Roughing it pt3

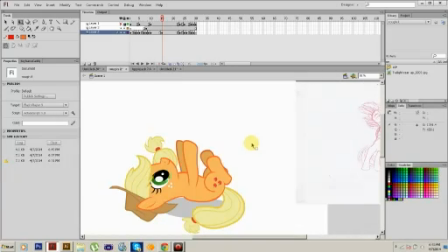Anything faster becomes a blur, which makes it look fast, but that's normal life. Animation does not have these, therefore we have to do something to do it. Also, her body right here. See how it kind of like does this crazy whoopee thing?
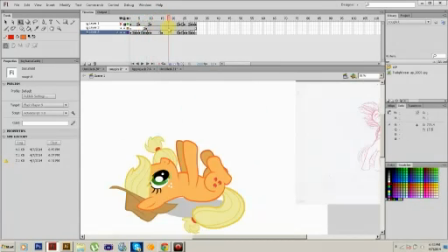Yeah, you want to make her look flexible, not like I'm just gonna move around a puppet around. You gotta make her look flexible, make her look like she's breathing through this.
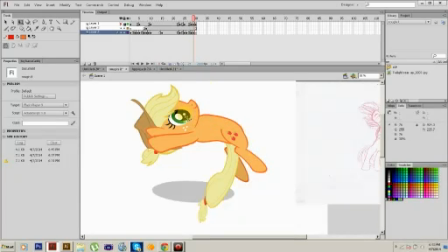This is also because of how the back arcs and I decided to, for my own sanity, remove the neck for these. Because if you're, if you think about it as a weight perspective, if you're flipping, Your head is partially tucked.
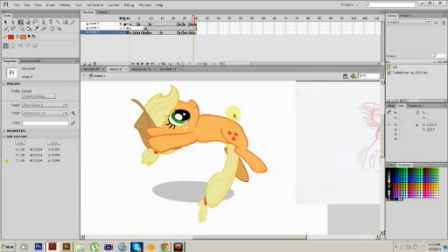You're not going to have your neck stretched out, or else you're going to kill yourself. It just bodes bad for everyone.
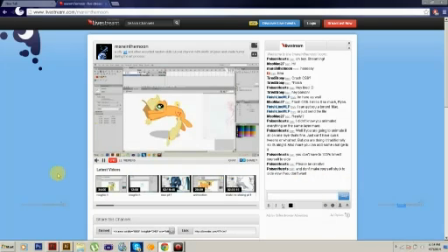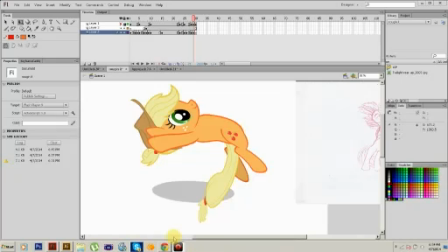How long have I been recording this? Podcast or control bond? 30 minutes. Not bad actually. So if you think about it, the roughing animation I have on there took me about 15 minutes to figure out.
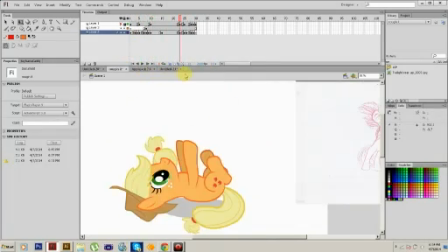The key blocking took me around 30. So that's like 45 minutes invested.
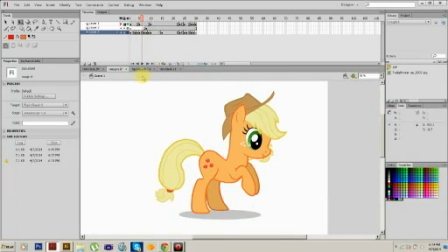This is something else I gotta mention. That's after trying to whittle around how the hell to make it look normal.
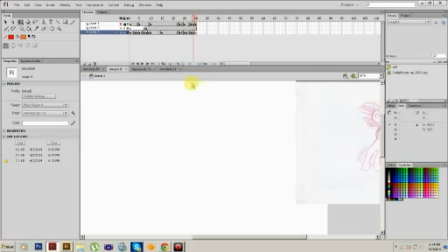I actually kind of really like this motion. It's like, Kwah-chwah! She's like a ninja AJ.
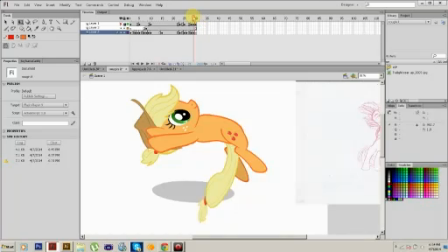And actually, yeah, I think I know I'm gonna do the next part. It's just pretty much taking this, turning it. It's kind of cheap, but it works so well.
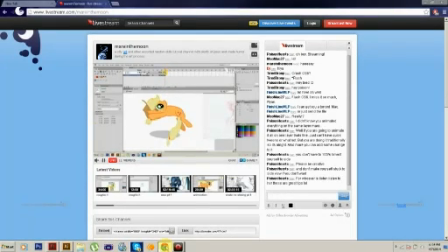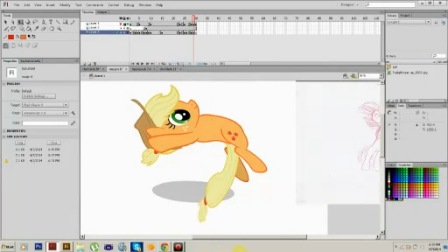Just pretty much make sure to remember something. Your puppet. Well, let me show you our AJ.
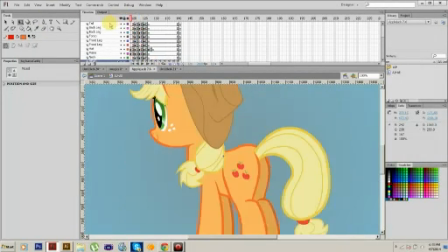She's pretty, isn't she? Yeah, she's damn sexy.
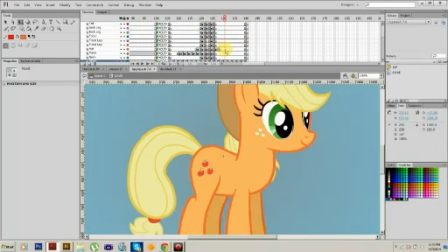But you don't want to be a slave to the puppet.
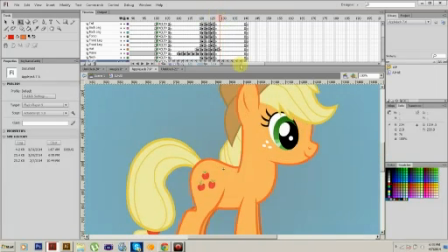Even if you're stuck on one view, because that's what the scene calls for, you don't have to obey this.
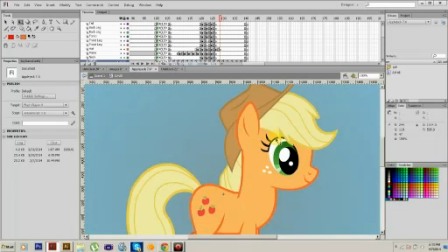This is a cartoon. Granted, anatomy is a thing, and you would like to keep this stick to your anatomy laws. That is always a good thing. However, I don't need that shit. cartoons are meant
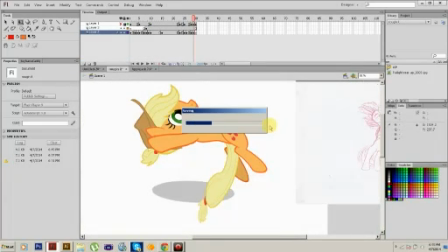to break certain rules of anatomy, certain rules of physics. If you don't, it just turns out pretty bad in the end.
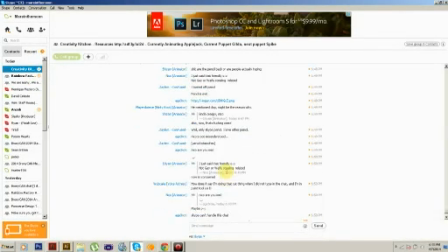I really do hope people are watching this because I normally do not record myself animating.
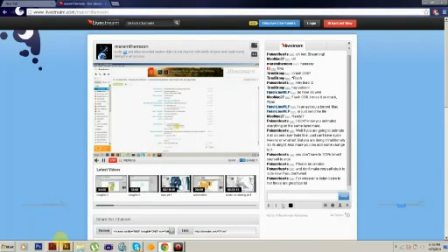I normally don't. It's just a thing. It just doesn't feel normal to me.
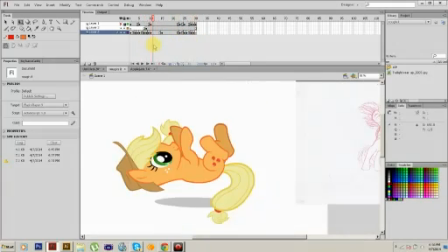Every animator has their own style. Me, I like to do some crazy shit. Also, we gotta think of this as a character standpoint as to what makes sense. If you're gonna tuck down and you're gonna turn into a little ball, think Samus. Does her ass, does her head stay level?
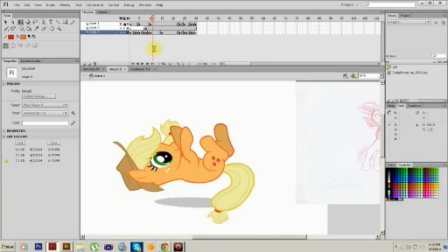It's gonna tuck in with the rest of her limbs, just so she can bounce and spring. That's also a gymnastics thing. I had a friend who actually was in gymnastics, and if you're gonna do the push-up, this thing, you're gonna exert a lot of energy doing it.
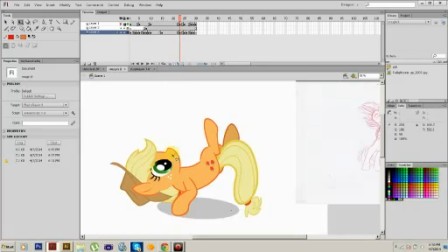So I'm actually gonna have it to where she's gonna squish down only on this side, so only this part of her body's gonna squish before it comes to this, and she's just gonna springboard up because that's a martial arts thing as well. You gotta turn yourself to a living jumping bean to get that right. Yeah, nice, pretty arcs.
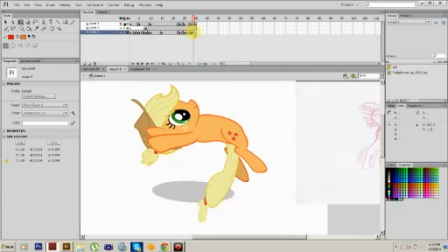Also, when you do these, make sure to change the position of the hair. Even if you're just gonna copy, paste, turn, change the hair's position.
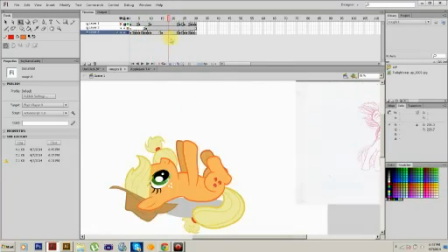You want her mane and tail to look like there's some weight to it, like it's actually there.